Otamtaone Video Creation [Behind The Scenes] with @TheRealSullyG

Hey everyone, it's The Real Sully G back once again on behalf of Hami, and today I am taking you behind the scenes of my newest Otamatone cover, Just the Two of Us. I often look towards my YouTube comments section or my community tab for suggestions on what song to cover next, and this was the one people chose overwhelmingly. And now I'm going to take you on a quick tour of what I've been doing over the past few weeks to get this video ready to post. So right now I'm in the process of recording the demo for this track. Every Otamatone cover I do starts in this initial MIDI demo process, and because I'm in no sense a classically trained musician, I do everything by ear. So I listen to the individual parts of the track and just play it out on my keyboard by ear.
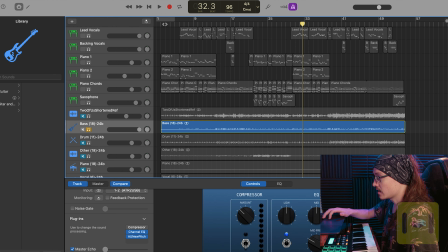(0:43)
For example, right here I have the bass track isolated because that's what I'm attacking next.
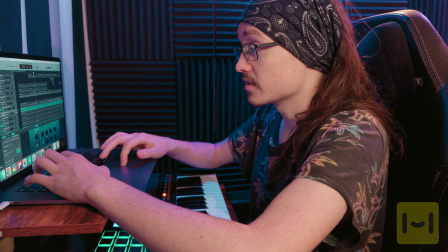(0:52)
So that gives me enough of a basis to figure out where the heck we're starting with this.
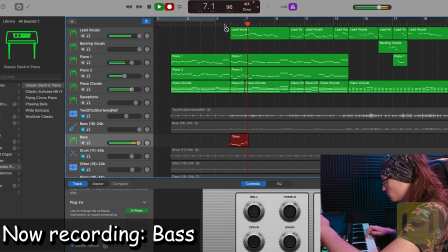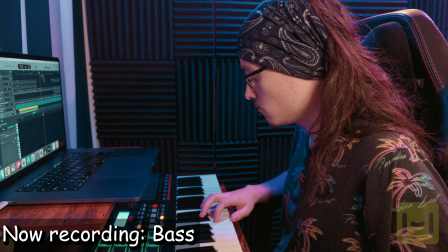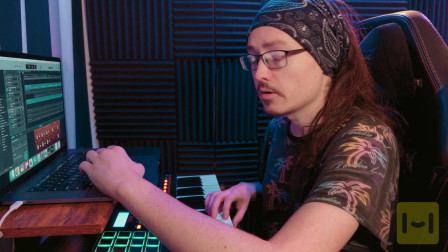(1:11)
One of my favorite portions of doing these is recreating the drum tracks. So now we go through and listen for the patterns of the drum and try to familiarize ourselves.
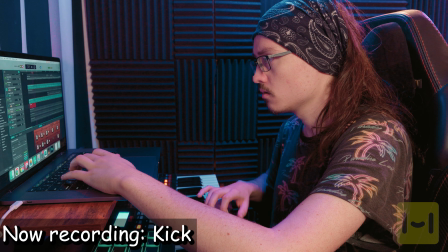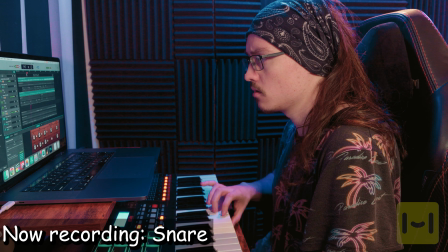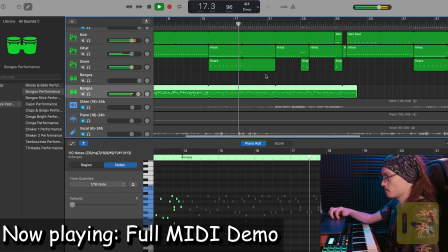And just like that, we have a basically finished demo. Now we're probably gonna move on to getting the Otamtaone ready, making it look like the singer, and then start filming. So, next step, here we go.
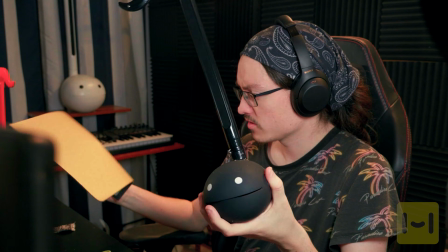(1:49)
Alright, the next step is making some hair for this Otamatone. I have some adhesive felt here, which I use for a lot of things.
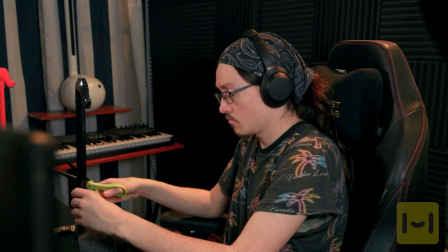(1:57)
Now I don't have any plans set in stone, so we're just gonna kind of freehand this thing until we find something we like.
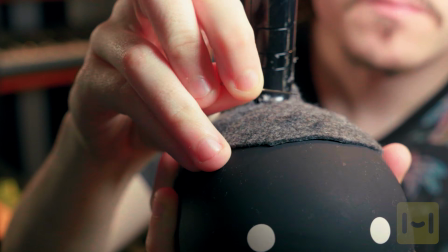(2:02)
Now we should be able to use a needle to fluff up the felt a bit, give it more of a hair look.
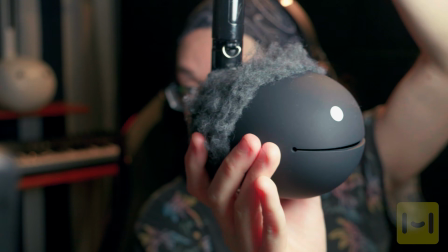(2:07)
Alright, so I think it turned out alright. It's a big difference than what we started with. Now it's time to do facial hair.
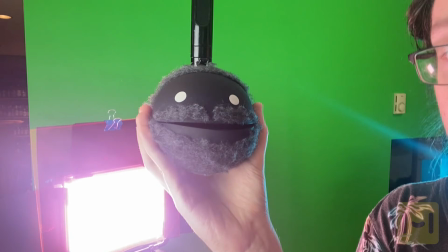(2:15)
Okay, so we are on to filming. As you can see, we got the beard and the hair.
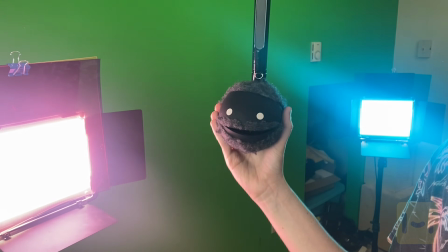(2:19)
Then we have two backlights, one blue and one pink, because in the music video there are backlights of that color.
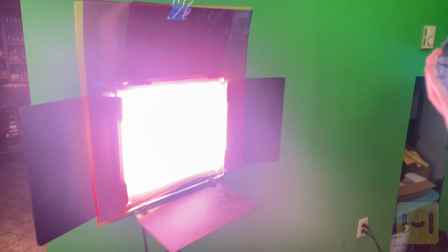(2:26)
So we got some gels hastily clipped onto my lights. This is what you're looking at right here.
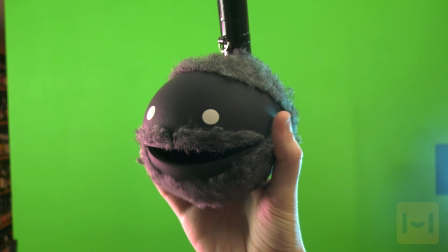(2:31)
This is how the magic is done, ladies and gentlemen.
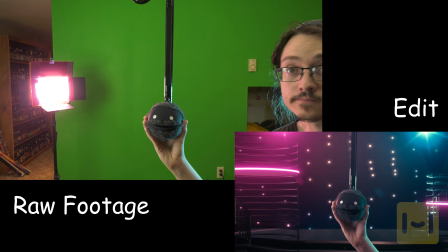(2:34)
And I've decided to include a couple before and after shots here to show you how a very basic camera shot can turn into a really beautiful angle in the edit.
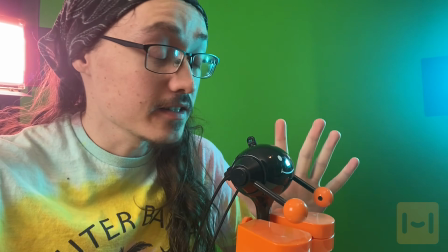(2:42)
Now I'm filming some shots with Mr. Naki here. This is another Meiwa instrument that is not made anymore.
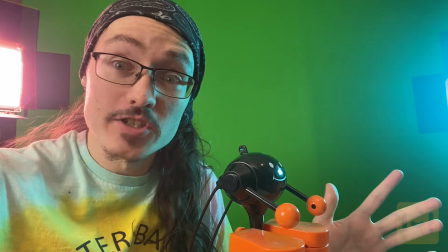(2:49)
People always ask me, where do you get them? They're unfortunately not made anymore. I think they should be.
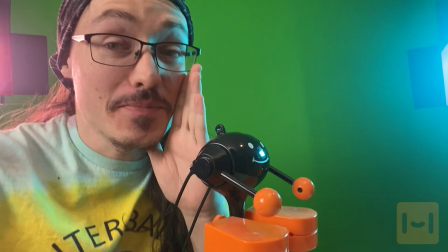(2:53)
You should let your voices be heard that you want Mr. Naki back.
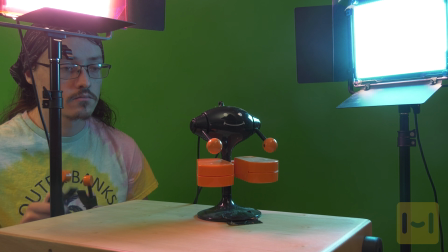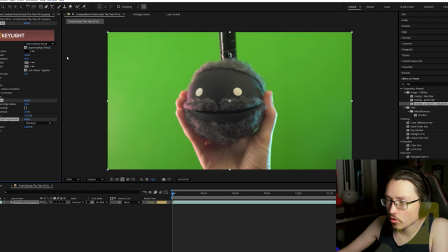(3:05)
So I mainly use After Effects for all my green screening and keying in general.
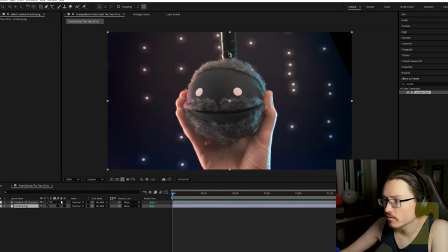(3:10)
And if we drop in our background here, you can see we got a pretty solid key right there. Add a lens blur to the background just to give it a little bit of depth.
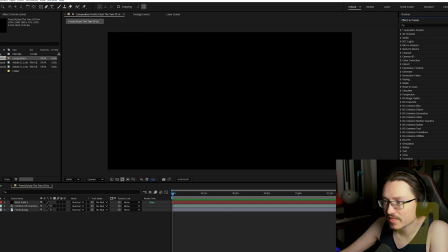(3:20)
And then one of the secret recipes to my Otamatone videos is the optical flares plugin.
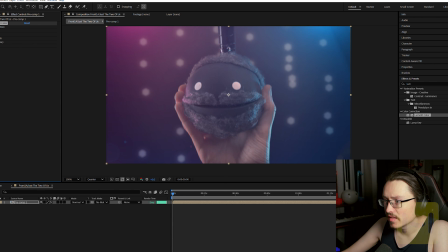(3:26)
So I'm gonna create these pink and blue stage lights in the background, and then we'll adjust the color correction for the shot entirely, and not half bad.
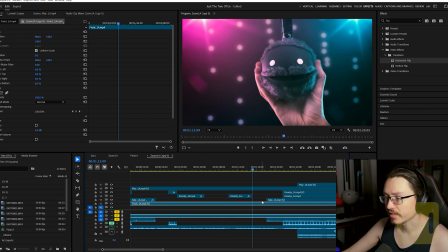(3:35)
And then for the rest of the editing of this video, so the compiling and just minor edits, will all be done in Adobe Premiere Pro.
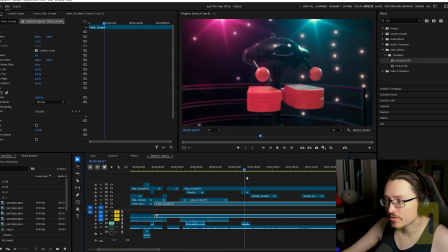(3:42)
Normally for something like this, I would use their multicam feature, but for this video,
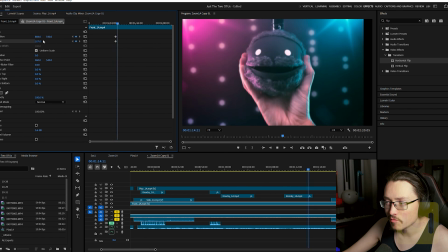(3:46)
I kind of want to have the ability to keep some of these shots overlaid over top of each other rather than transitioning from one shot to another.
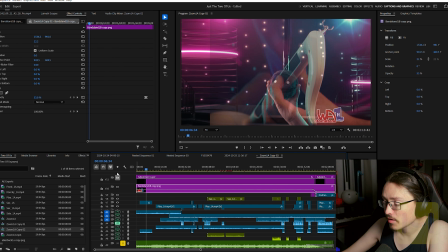(3:53)
And then once all is said and done, we're going to slap on the Universe VHS effect.
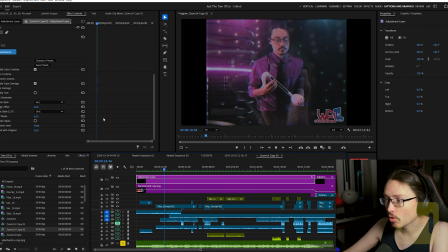(3:58)
Gives us that nice kind of grady, old-fashioned feel that the original music video had.
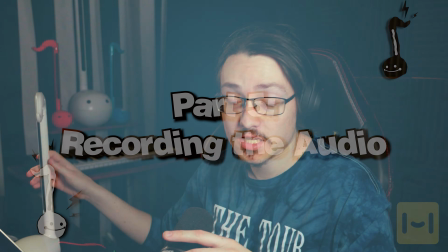(4:06)
Alright, so we're gonna record some Otamatone lead vocals now.